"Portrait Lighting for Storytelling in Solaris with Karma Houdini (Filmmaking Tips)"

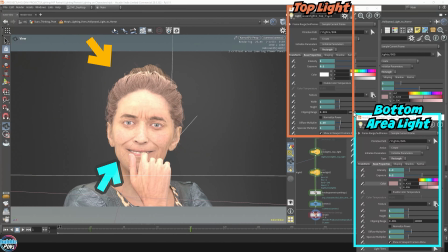249s
And this one here, the one in this orange one, is the top light shining downwards. So the top light is a lot stronger than the bottom light. We're trying to soften all the skin and remove as much shadow as possibly can.
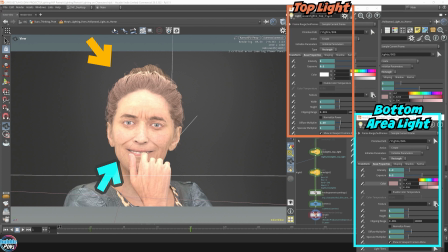266s
Now let me try and ignore the top light. So before I ignore the top light, you can see that now that the skin is the shadows around these areas are a lot lighter because I've turned the bottom light back on. But the bottom light cannot be too intense, so don't crank it up too much.
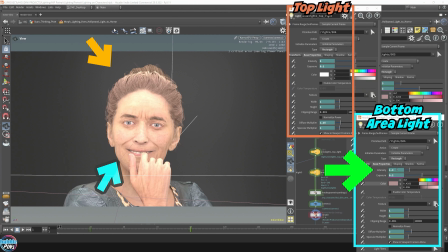284s
So you can see here it's an intensity of 1.3 compared to the top light, which is 5. So the bottom light you can't go too far Otherwise, it would just oversaturate the entire scene.
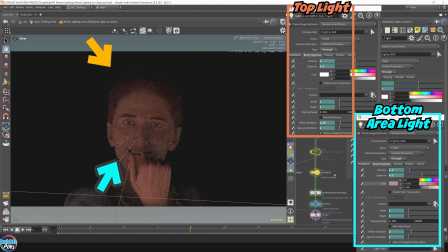296s
You won't see much. So that's ignoring the top light. So you can see the bottom light is very soft. Now, if you remember from the video clipping at the beginning in the intro of this video, this sort of turns into an innocent look,
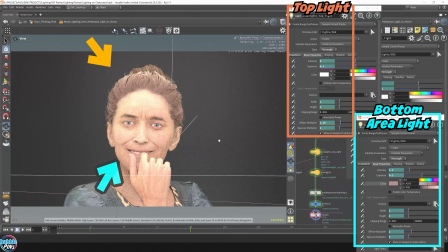310s
from an innocent look into a horror sort of feel.
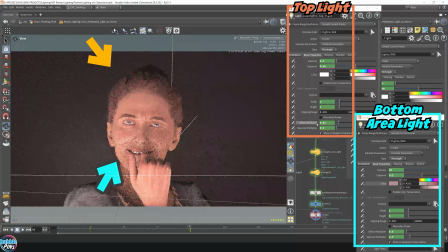314s
So I'm just going to jump over to that. And what I've done here is just animated the intensity of both the lights. So now the top light here is much lower intensity. And the bottom light, I've increased the intensity to like 40.
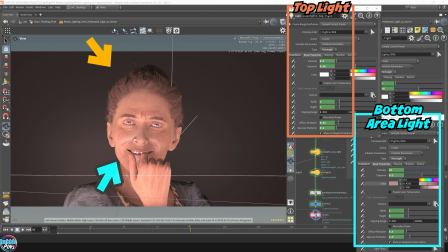331s
So you can see that there's more focus or more shadow, deeper, denser shadows. You can see a more clear shadows on the wrinkles now. So I can clearly make these wrinkles out. Now let's remove the top and see how it looks like.
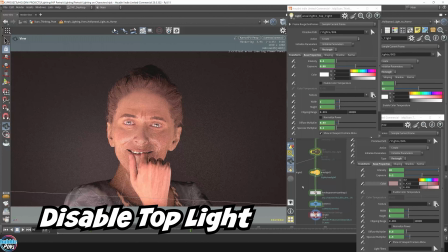350s
So this is just the bottom light. The top light doesn't do much because it's very, very weak. So most of the feeling is coming from the bottom light. That's what I wanted you to know. And I've also added, another note is that I've also added some color to the bottom light, just to give you a little bit more a horror feel.
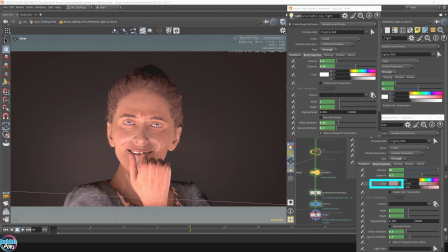369s
So it's a bit darker in comparison, but it was always dark. So if I go back to the beginning of this animation, which is the joyous,
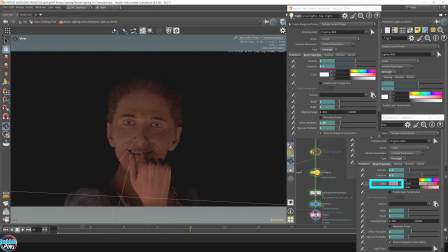380s
and turn on the top light, joyous, innocent look.
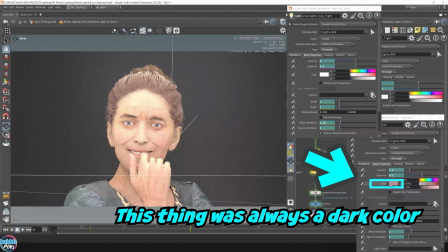384s
This bottom light was always a dark color, a darkish color. It's not too dark. It's just that it was really low intensity, so you can't really see much of it.
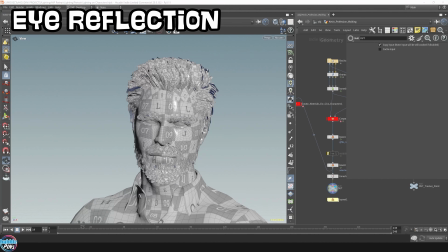397s
Okay, for the next example, eye reflection. So eyes can really take you into the soul of a character
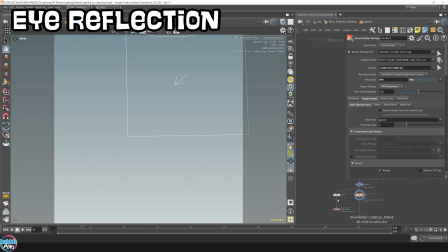407s
just by adding just a single light just for the eyes so that you can get that twinkle reflection.
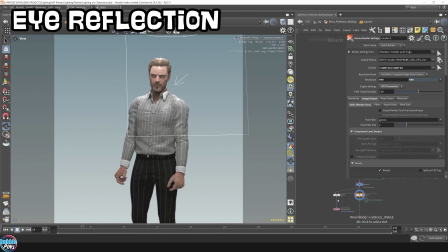413s
It'll really bring out the emotions and expressions of the character. This little detail really helps take the portrait up a next level.
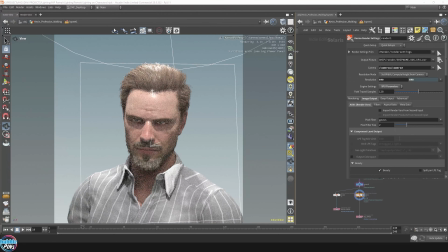425s
So I'm going to do a close-up on the face. Now this is a little low resolution just because I'm going to flip back and forth to show you that twinkle. I hope you can see that little reflection, that little twinkle in there. Now it really shows the emotion of the character out.
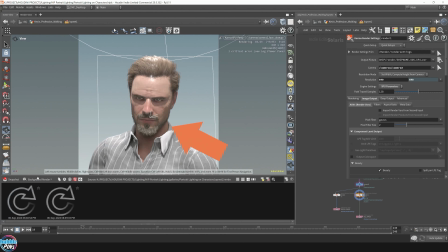442s
What I'm going to do here is I'm going to take a snapshot. Okay, let's take a snapshot of this.
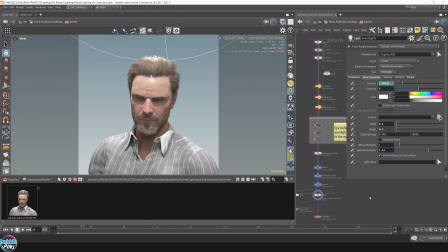447s
Let me turn off the single light that I used just for the eyes. And I'm going to take another snapshot,
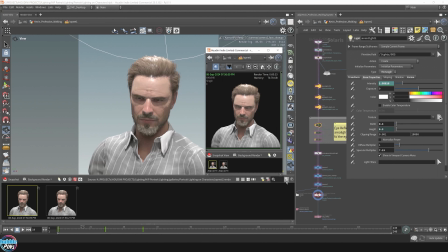456s
just to really show you the difference between having that little twinkle in the eye.
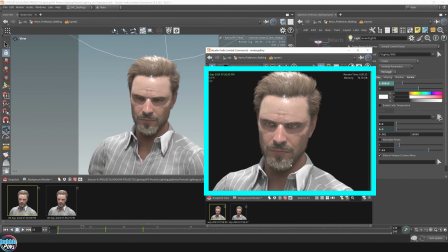464s
So this is with the eye reflection. This is without. So this is very soulless. This is like, it's a very different emotion. He seems sad, very empty.
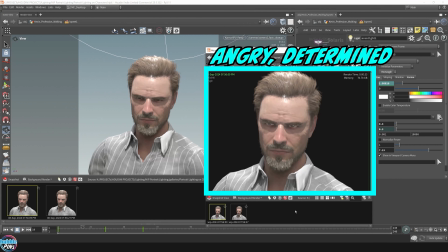480s
This here, he seems determined, very serious. So that little twinkle really it really makes a difference.
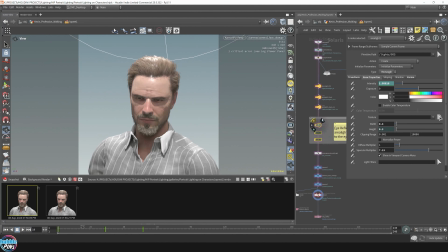489s
And in Karma, there are a few tips I can give you in really bringing out that twinkle in the eye.
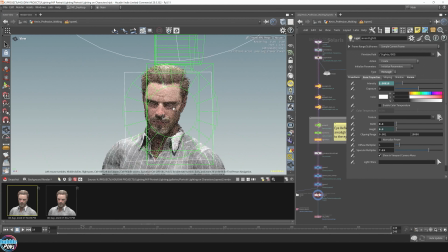496s
When you add that extra light just for the twinkle of the eye.